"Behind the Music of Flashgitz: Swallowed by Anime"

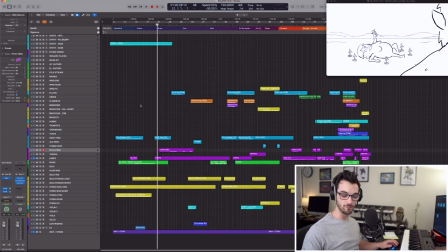so that's the main melody there and I wanted it to really be clear that this is a sad melody which is why I worked with a descending pattern you know when we think of sadness we think of like somebody sighing it falls you know we don't have rising motion representing sadness that would be very strange. So the way I did that was have the the chords kind of move down. Pretty simple and straightforward and the melody again is kind of like innocent childlike like a music box. It's actually almost a little bit predictable in a way and hopefully that's intentional. I mean, that's kind of what I tried to do is make it feel like really overtly sad. Just really lay into the comedic aspect of the fact this is really funny animation, but it has to feel sad.
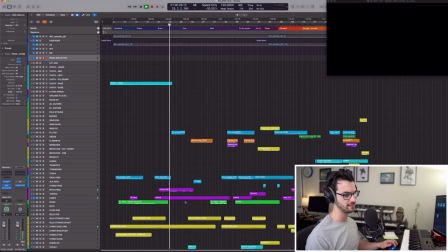In terms of the arrangement, I kept it pretty straightforward. It's just a celeste and a harp for the beginning, with some string sustains.
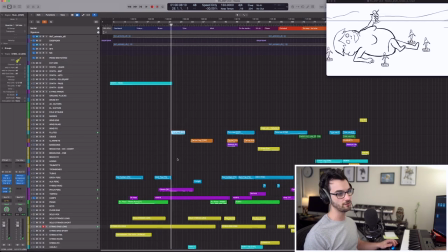And when we have little gaps in the melody, I try and fill that in with some little counter melody. So here's the flute.
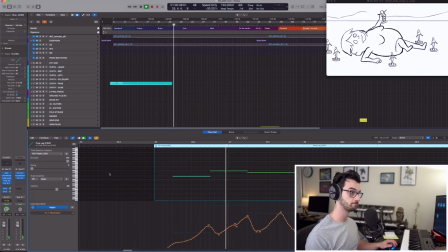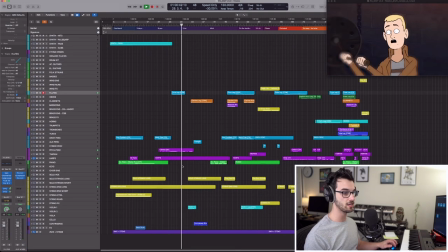And then same here with the violins.
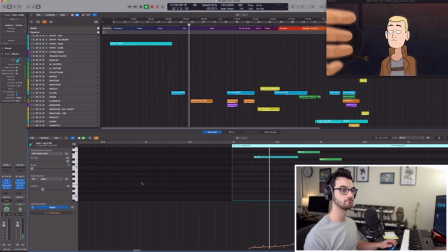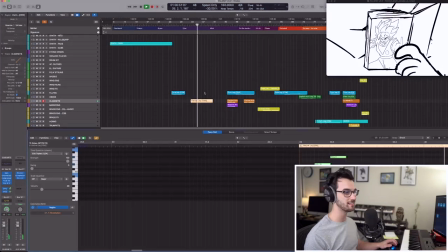Then the clarinet takes it, almost like it's getting older.
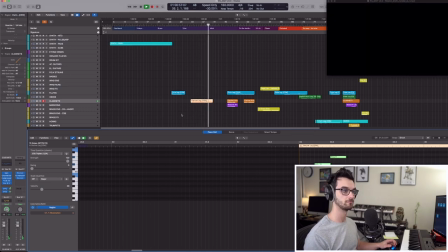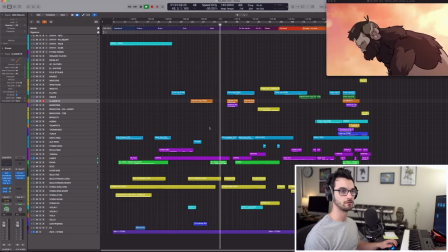Little gap. So we have a little piano gap.
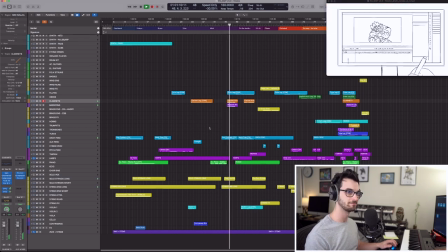okay so that it's just absurd so that part I wanted to really lay in that it was tragic you know even though obviously the image is
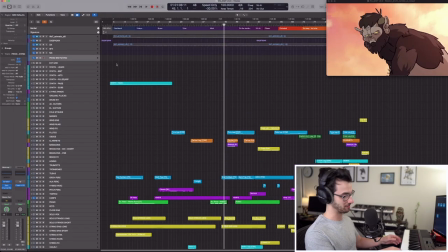hysterical so I wanted to have that cello come back so it's just kind of an A minor chord so just
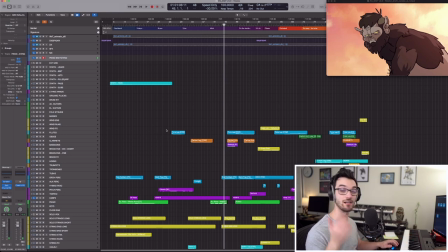some little gesture I thought that would be kind of funny and keep the story moving forward instead of landing on like an E minor which would end the story I I want to keep the story moving. Then we're going to move into something where he kind of reminisces on being a kid. Or being, not being a kid, but his better days when he wasn't obsessed with anime. And so we have something kind of magical and childlike kind of burst out of this.
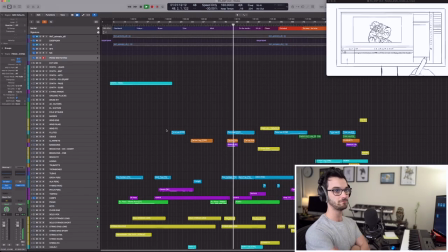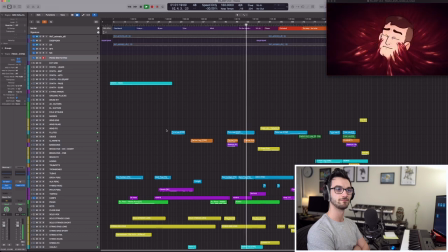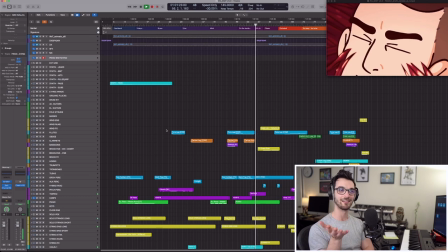So just a moment. And then it settles back in.
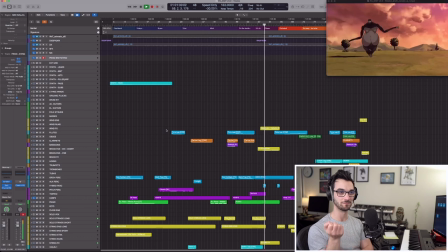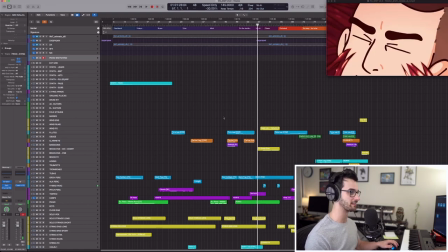That's pretty much just futzing around with having some chugging strings and whatnot. If you listen to that.
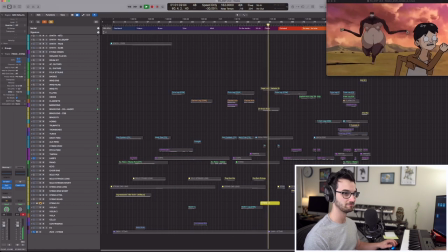it's just kind of like chaos with some low brass and
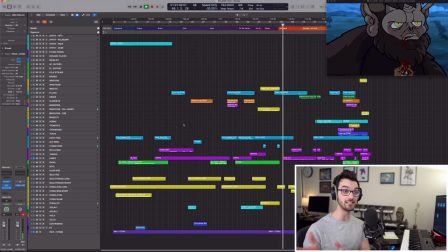then just immediately switch back
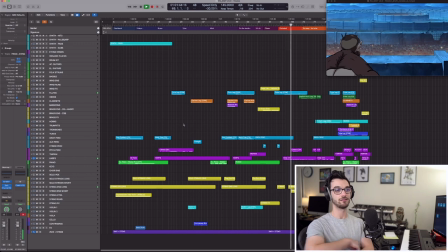it's like part two so
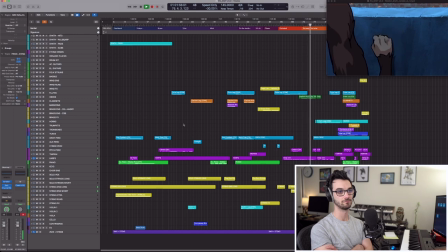there i had an english horn take the melody so we've had flute take it in the beginning then clarinet then english horn and then finally we're gonna get french horn uh and i think it was just intuitive why i did that but it does sort of feel like something's getting older in a way because the flute represents like the most innocent state. And actually we started with Celeste before that.